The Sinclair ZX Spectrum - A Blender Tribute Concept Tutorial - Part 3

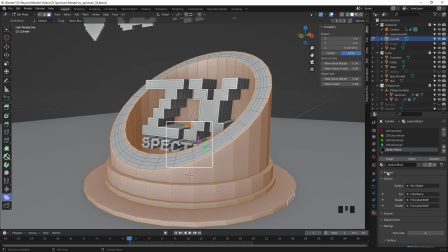509s
At this point, anything will do, as long as we've got it separated from the other materials, that's fine.
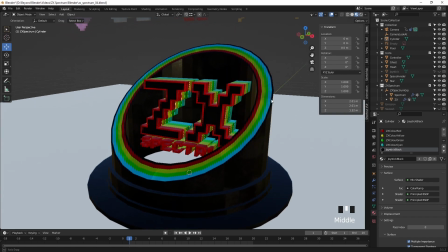514s
So I added the joystick black, which we created back in part 2, and we didn't use it in the end.
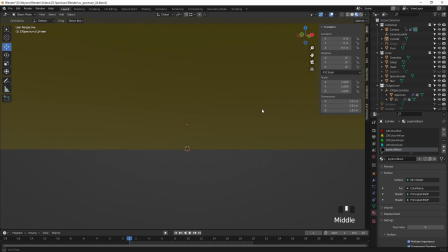521s
Now that looks quite cool as it is, actually faceted,
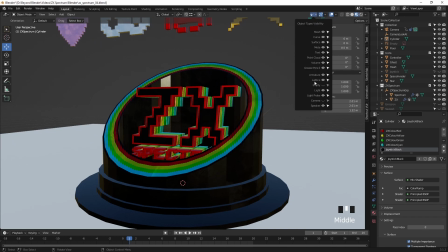525s
but we are going to make it a little bit more soft and rounded.
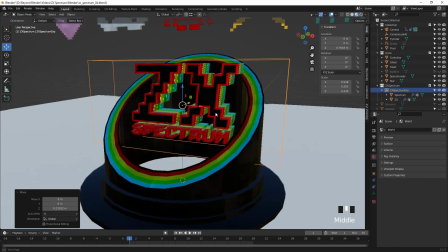531s
So with that done, let's bring up the ZX Spectrum copy
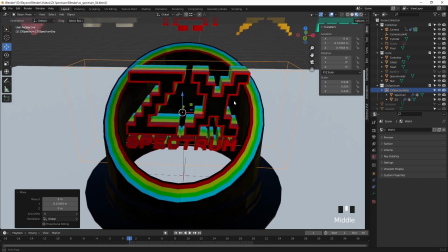536s
and try and find a good placement for that, because we want to be able to read the copy, the Spectrum words,
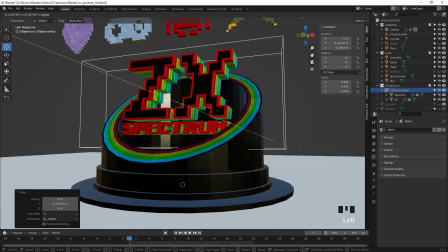542s
without the cylinder obstructing the copy. So just tweak it as you feel is necessary.
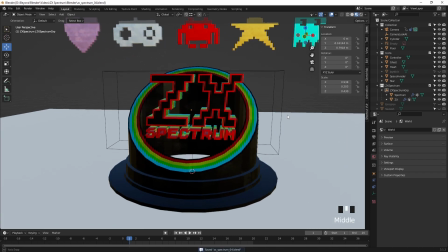552s
There's no science to this really. I tend to just jump into Blender and have an idea,
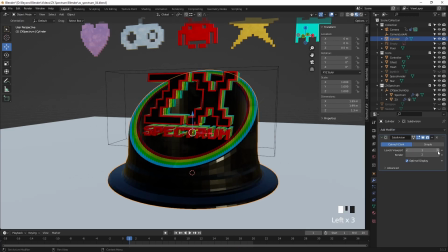558s
usually just in my head, not on paper, and just go with it and just see how I feel, go with the flow.
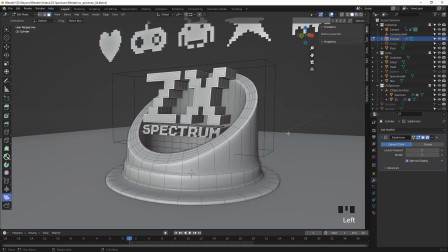569s
Yeah, subdivision surface modifier, lovely, and of course it's going to smooth everything, which we don't want.
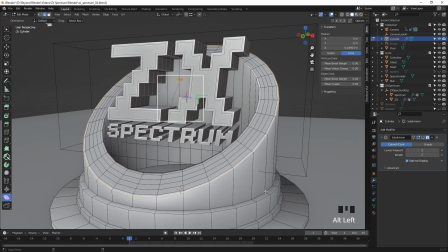576s
So we're going to use a technique here where we select some edge loops this time, not faces, some edge rings,
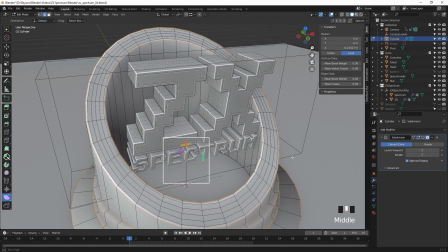584s
and we're going to target just those edges and stiffen them up a little bit.
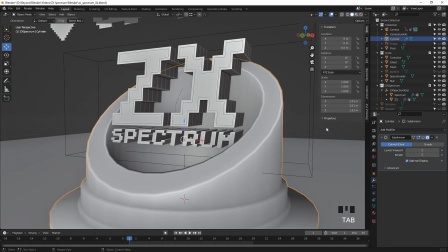591s
So we use the mean bevel weight attribute there in the sidebar. Hit the N key to bring up the sidebar,
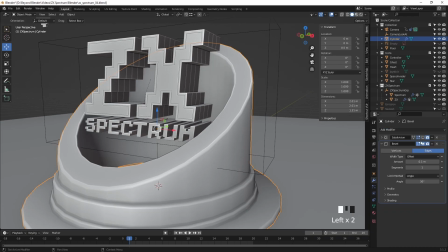598s
and under the item tab at the bottom you see mean bevel weight, and give them a value of 1. And that way we can use the bevel modifier and use the limit method weight to target
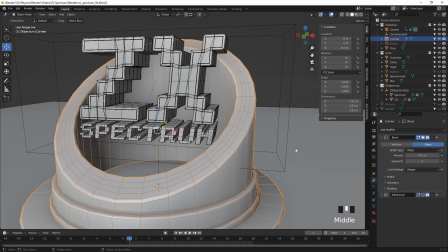612s
just by weight, and anything with a 1 and anything between a 0 and a 1 is going to have some influence from that bevel modifier.
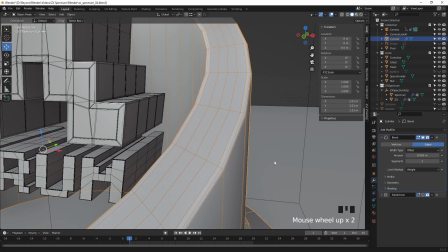622s
Just going to zoom in here so we can see how that's working for us.
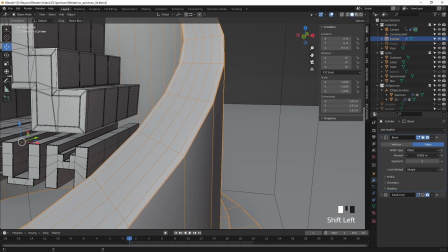627s
We'll just make it a little bit smaller. We just want these edges to
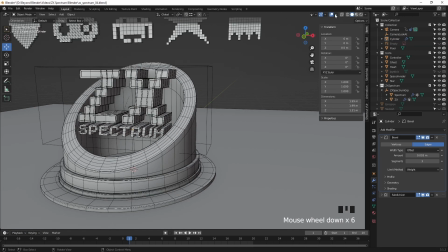633s
work in the way that they help to catch the light or lights in the scene and create these nice edge highlights.
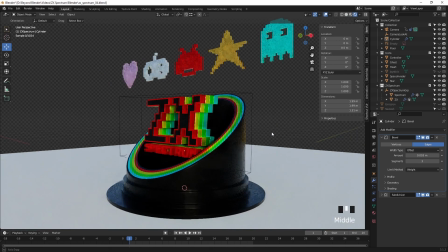644s
And you can see that effect just there at the base. A little bit, it's looking really nice.
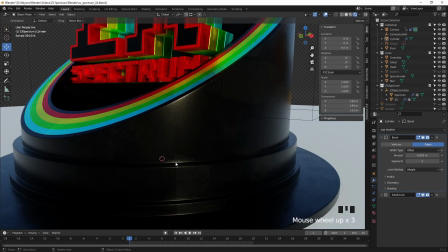653s
And you can see there the highlights and some of the shading going on.
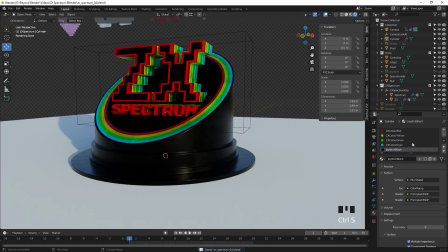661s
Of course, if you don't want to use the weight method and the bevel modifier,
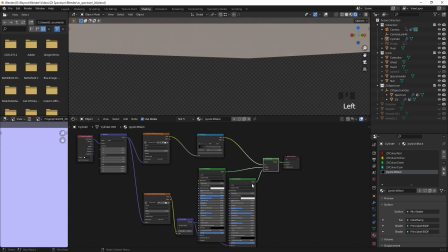665s
you could just use the same selection of those edges and bevel them with Control B and add,
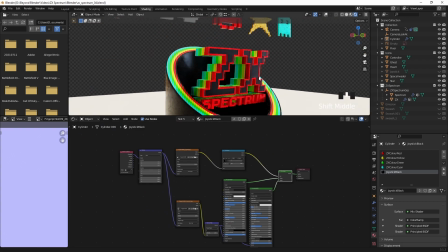673s
physical cuts into your model. Obviously, it's more destructive that way, and you have less control if you wanted to change anything later on.
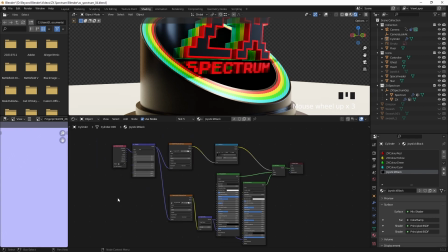683s
So what we're doing now is looking at this joystick black material, which obviously isn't going to be called joystick black for this, so we're going to duplicate that material by hitting that little file icon and renaming it to base.
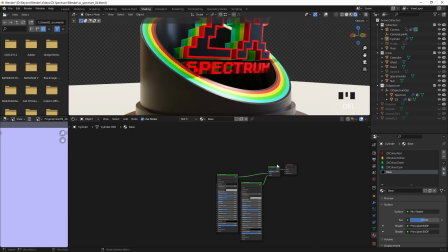696s
And we're going to delete some of these nodes, we don't need them, get rid of the mixed node and just have the principled BSDF and plug that into the surface. So it's a standard node shader at this point, or shader should I say.
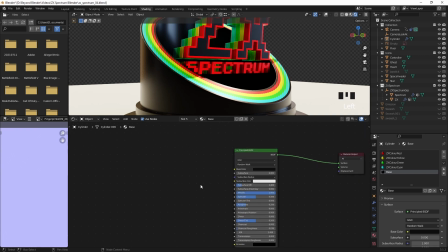So what I'm doing here is adding obviously a Voronoi texture.
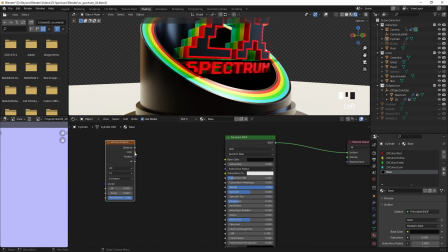728s
I thought about maybe using a noise texture, I might still do that, but the idea is to plug that into the roughness, and that'll break up the uniform
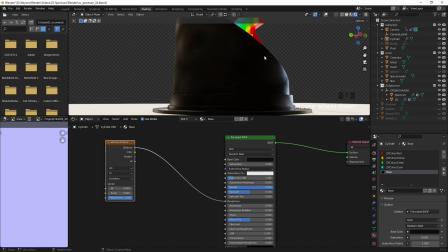739s
reflectivity of the surface.